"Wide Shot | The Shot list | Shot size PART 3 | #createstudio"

Hi everyone, welcome to my channel Simon Promotes Art. And today we will learn about wide shot.
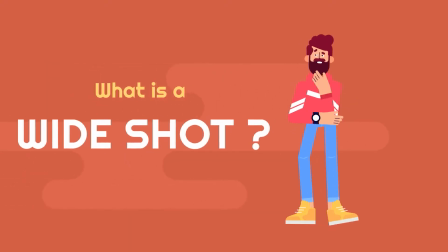[0:16]
What is a wide shot? Well, let's find out. The wide shot, also referred to as a long shot. The wide shot is any frame that includes the entire scene.
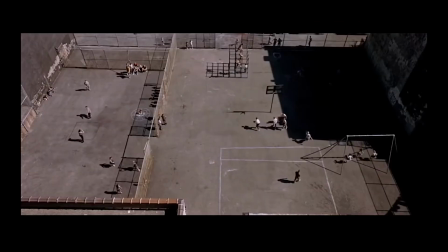[0:34]
This makes it all relative to the subject. In the wide shot,
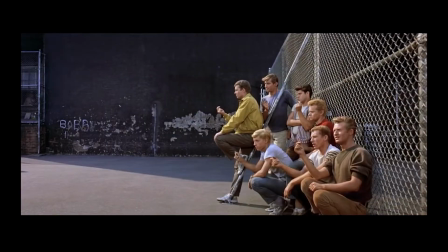[0:39]
a subject or characters are placed or positioned far from the camera to visually represent their relationship to their surroundings or conditions.
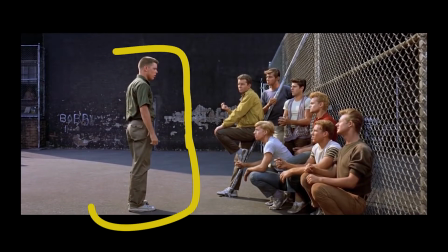[0:48]
The wide shot's main principle is to show the scale of the subject.
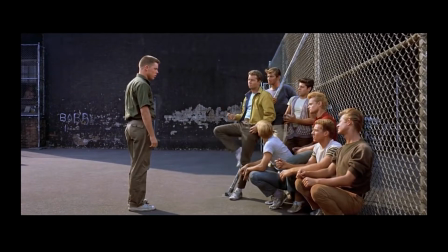[0:53]
Let's create few examples to understand about the different kinds of wide shots.
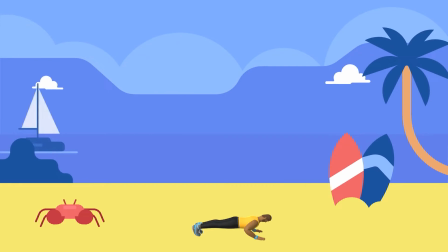[1:02]
Imagine the script demand for a wide shot of the Long Beach, Canada. Then we are clearly talking about a big panoramic scene done with a short focal length lens, taking in all the eye can see. On the other hand, if the description is wide shot of Julia's room,
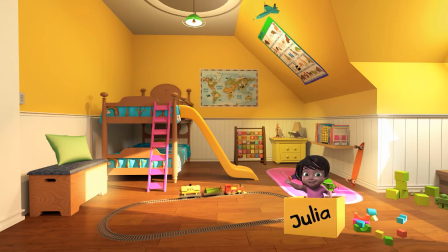[1:19]
this is clearly a much smaller shot, but it still shows all or most of the room.
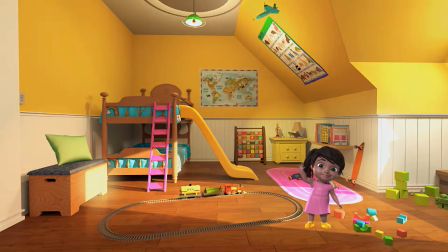Thanks for watching this video. I hope you like it. If you like this video,
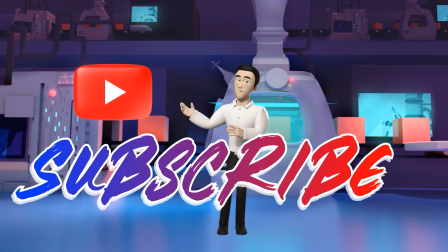[1:33]
please hit the like button and subscribe to my channel to support me and to motivate me so I can make more tutorials and informational videos for you. Now before we leave, let's see some example of different kinds of wide shots, from a medium wide shot to an extremely wide shot.